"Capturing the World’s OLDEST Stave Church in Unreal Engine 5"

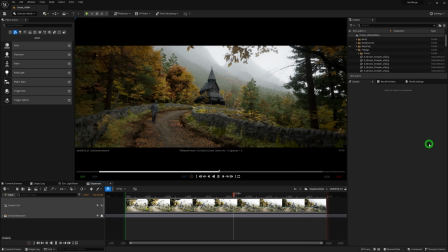772s
That transition between the darker tree tunnel here and the bright airy meadow out there ties the whole thing together.
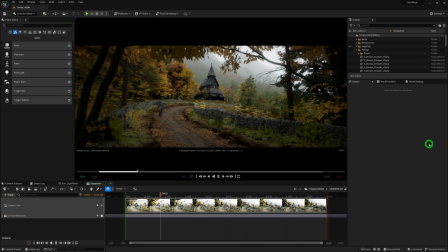780s
I cannot stress enough how important that is. To add that last touch to the scene.
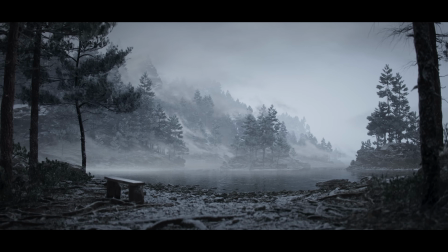785s
And a bit of a shameless plug, I used Easy Fog, which is a tool I made and is available on the Epic Marketplace, link down below. It makes adding some mist and fog to your level way easier.
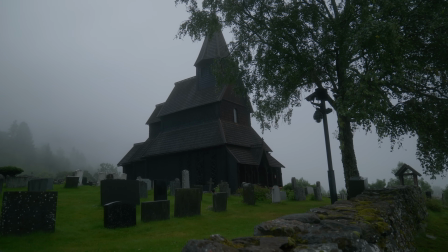796s
I had some perfect reference on location during the shoot, and that there is the vibe I was trying to go for in Unreal.
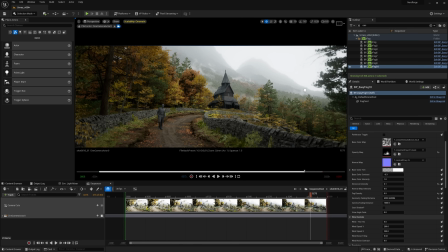803s
So by placing Easy Fog into the level, I can quickly and easily art direct the look I want in just a few minutes.
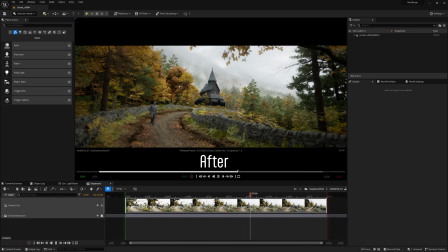810s
Occluding some of the distant trees with fog really helps bring the scene to life. Now a bit of a fun tip for those of you using Unreal. Sometimes I like to use this console variable because it can really give you some nicer, deeper shadows in your scene.
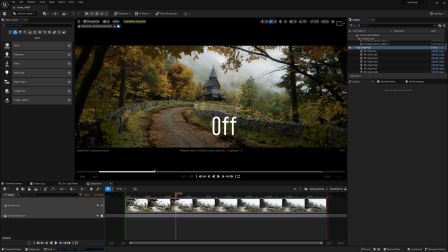825s
It doesn't always magically make everything better, but it often does. You'll see setting up an environment like this isn't complicated.
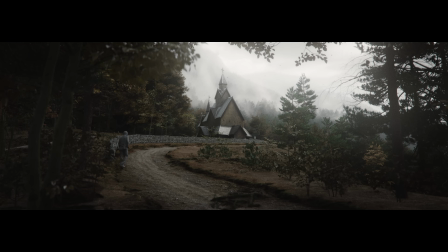833s
It's just a matter of placing trees and foliage and rocks in an aesthetic manner, shaping the ground in a way that feels good.
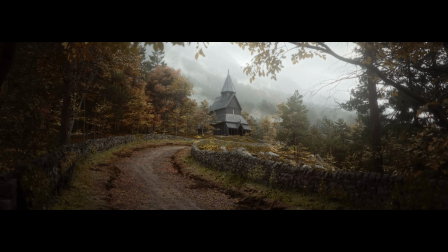840s
There's no real rule or process to it. It's all about having an eye for what you think looks good. Again, reference really helps here. Now that is the establishing shot, but this church scan turned out so good. I had way too much fun just rendering out a bunch of other shots of the church. So I made some new camera sequences. I set up a new closeup shot of the carvings because I had to made a new camera and also rendered this other shot,
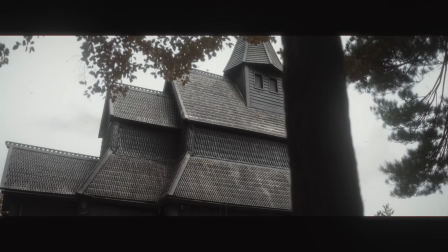868s
which was based on real video footage footage that we filmed on location. As for this shot here, I figured I'd share a trick I love to use when I'm lighting.
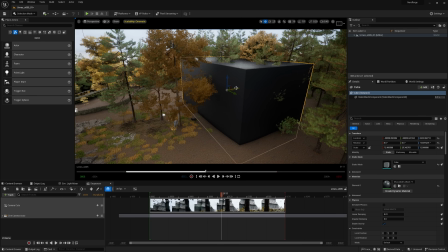876s
Simply by placing a large cube with a dark material on it and use that to block the light coming from behind the camera.
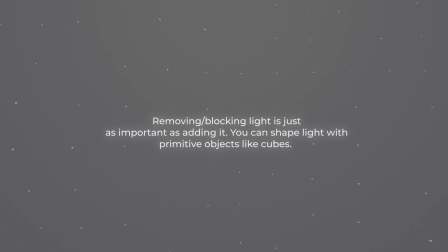885s
This is an old trick used by lighters on film sets. It helps you shape and bend the light to create a nicer, more desirable look.
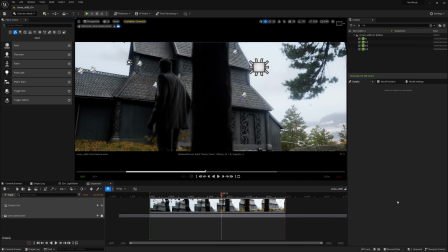893s
Take a look here. I love the dark backlit look I'm giving the tree in the foreground. but see what happens when I hide the cube or move it away.
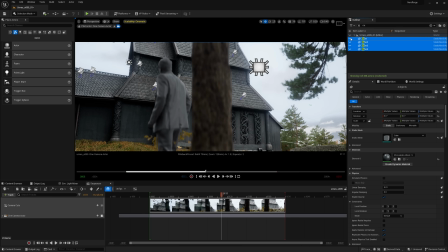901s
It looks much flatter and less interesting. A darker foreground here helps the scene feel a little bit moodier.
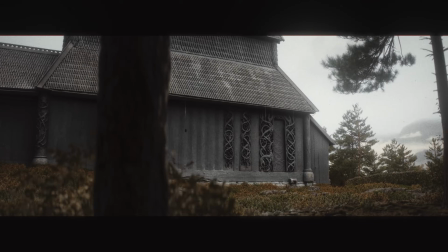909s
It's an easy way to control your lighting a lot better. Now comes the time to render your shots out of Unreal using the movie render queue. And for those of you wondering what my render settings are, I have a free render settings guide available on Gumroad linked below. This will tell you everything you need to know about my render settings in Unreal.
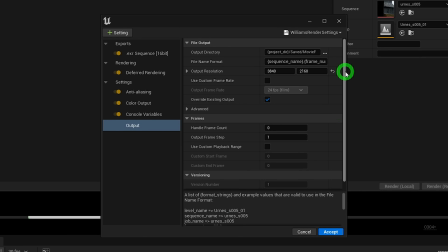929s
I'm going to render out these shots in 4k and by hitting the render button here we're now ready to move
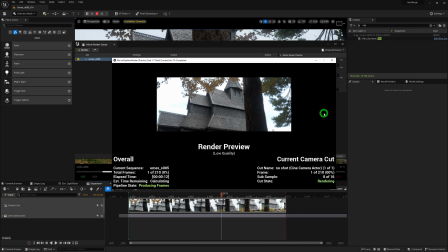935s
on to the last and most satisfying part of the entire process color grading.
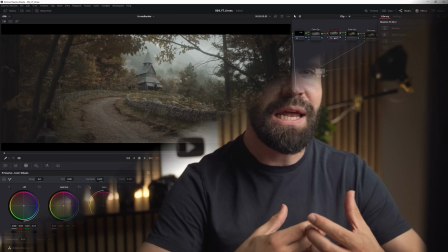940s
Color grading adds that last little bit of oomph to your renders. It's never huge changes but it's that extra little bit of polish that helps.
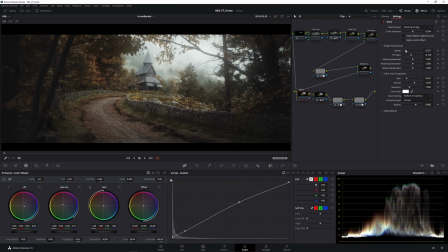949s
Things like lens distortion, film grain, contrast, shadow and highlight tweaks or other lens effects like chromatic aberration.
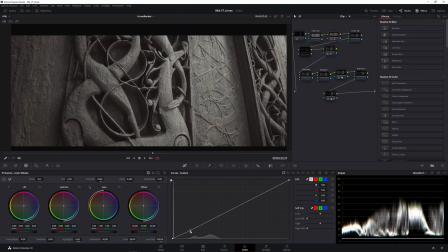955s
I have a dedicated tutorial on color grading and resolve down below, so I won't bore you with the specifics, but really there's no magical settings when it comes to color grading. Don't bother trying to copy mine because it's all entirely dependent on your shots. My settings might not look good on your renders. It's also entirely subjective and up to your own personal taste. You might not like what I like. I just wanted to show you my process. For example, take a look at this clip right here, which is real footage.
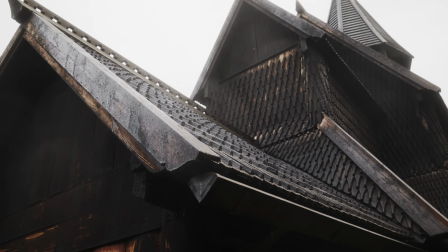984s
Let's break down what we're looking at here. The rain on the lens isn't really distinct. It's just a blurry smudge. Because the raindrops are physically so close to the camera sensor, they are completely out of focus.
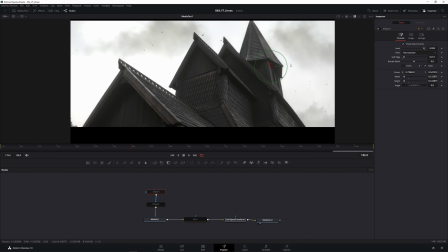996s
That makes that effect very easy to reproduce in post.
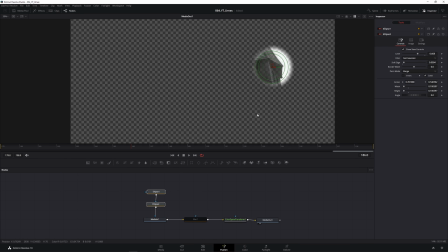999s
I just made a very quick blurry mask in Resolve here in a Fusion page and overlaid that on top of the shot.
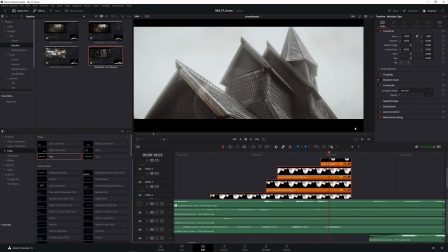1007s
Easy peasy rain on lens look.
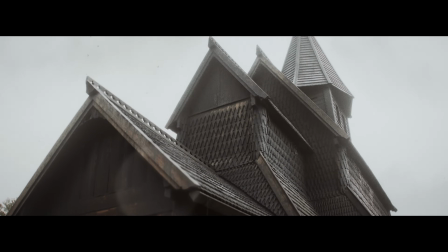1009s
I find it adds a nice touch because, well, when you point the camera up the sky on a rainy day, rain is going to hit that lens no matter how hard you try to shield it.